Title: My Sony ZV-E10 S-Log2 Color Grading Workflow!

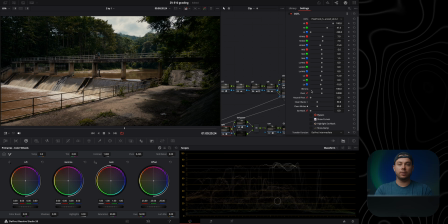(16:27)
I still feel like it's a bit too strong. So I'm just gonna go to the blend slider in here, which allows me to adjust the intensity of this effect. I can go to 200 to make it even stronger, or I can go lower. And I'm gonna set it was at 100 by default, I'm gonna set it to about 80.
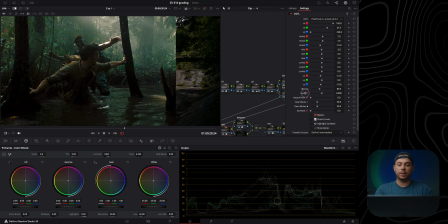(16:45)
And now, if I'm going to do like a side-by-side comparison, it looks much, much closer.
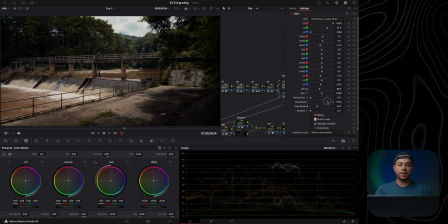(16:51)
I can also use this clean black sliders just to clean up the blacks and whatnot, but I'm not going to do it because I want to keep some of the green, warm, dirty look in the shadows. And also, I'm not going to keep the whites clean. I'm going to set it to 0 just to, again, keep the warmth in the highlights.
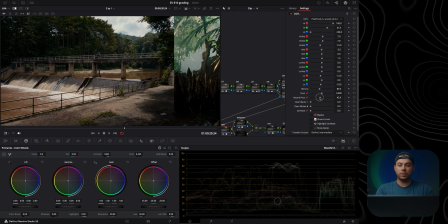(17:09)
And maybe with a neutral pivot, let me see if I can do anything. Maybe I'm going to set it to about 10. Just to keep the middle gray as clean as possible. And I feel like I still need to do some readjustments, maybe in the high mids. Just to play around with this.
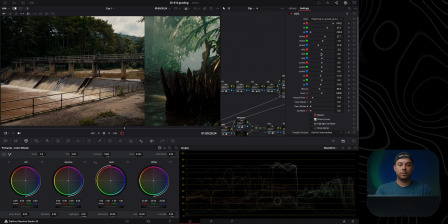Okay, I'm going to also play with the low mids. Set it to like -5.
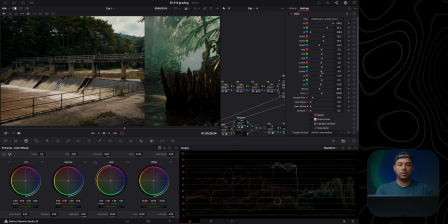(17:44)
And warm it up even more in the shadows, -2. Then I'm gonna lower this to like 13, 10, then -20.
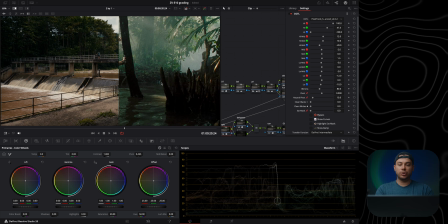(17:58)
Now let's take a look. Yeah, now it looks much similar. Maybe my shot is a bit too bright still, so I'm gonna go back to the primaries and slightly darken it.
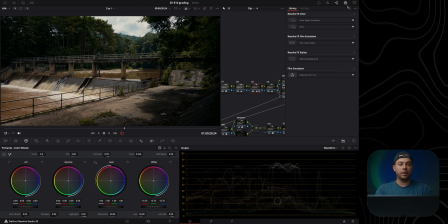(18:08)
About here, I would say. I'm pretty close to the reference frame. Maybe I can increase slightly the vignetting with the power window, make it a bit stronger. Then here, increase it a bit more. Right, let's do a before and after.
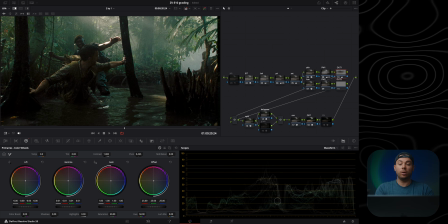(18:25)
But actually, because this shot here, the whole movie was shot on film, as you can see, you have grain and you also have halation.
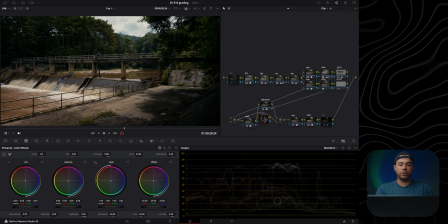(18:32)
So let me add that, and I have a special node in here for that, which is called grain. And all this is basically Dehancer, but only with the grain enabled and also the bloom.
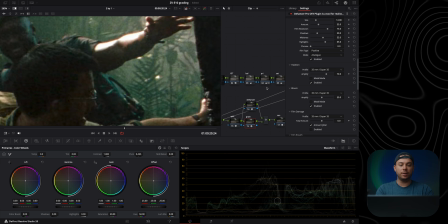(18:44)
But I'm also going to enable the halation just to get that halation effect we see in here. And I'm definitely going to increase it to about, I would say, 60 millimeters.
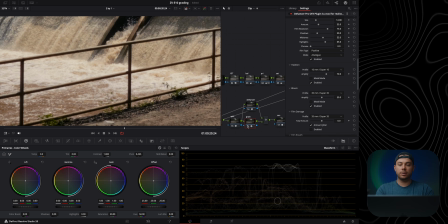(18:52)
And let me just do a before and after for you guys. Here's a before and after, before and after.
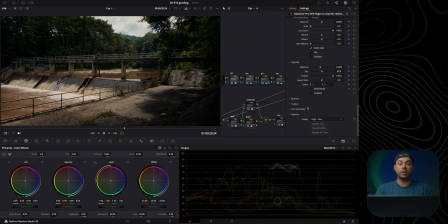(18:58)
I feel like I can increase the intensity even more. So I'm gonna go to the output in here and set it to like 40.
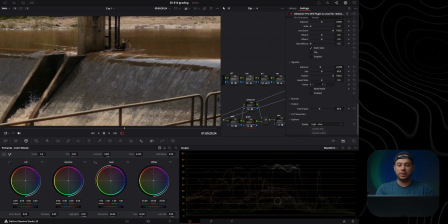(19:05)
Basically double the amount I've had before. And this basically is going to make the image a bit more filmic, with the grain, halation and bloom.
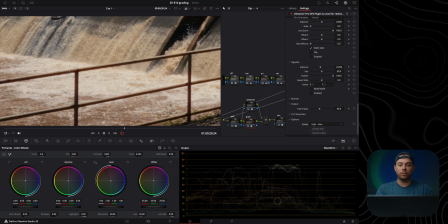(19:13)
And if I'm gonna do a before and after in here, if you look at the fence, we get this beautiful halation effect, grain and also blooming in the water.
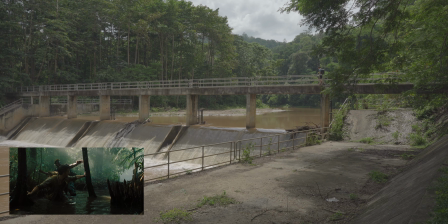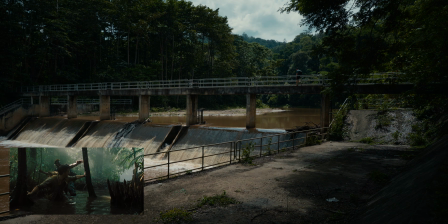Alright, so I hope you enjoyed this video and found it to be informative. Hopefully you learned something new today when it comes to color grading Sony ZV-E10 footage. Again, I'm going to leave links down below for all the plugins, products I've mentioned in this video, including this walking way quarter black mist filter, which, sorry, I forgot to compare to the freewheel filter because I got sucked into, like, you know, color grading the shot of today. But yeah, regardless, if you have any questions, comments, whatnot, let me know down below, and I guess I'll see you in the next video. Thanks for watching.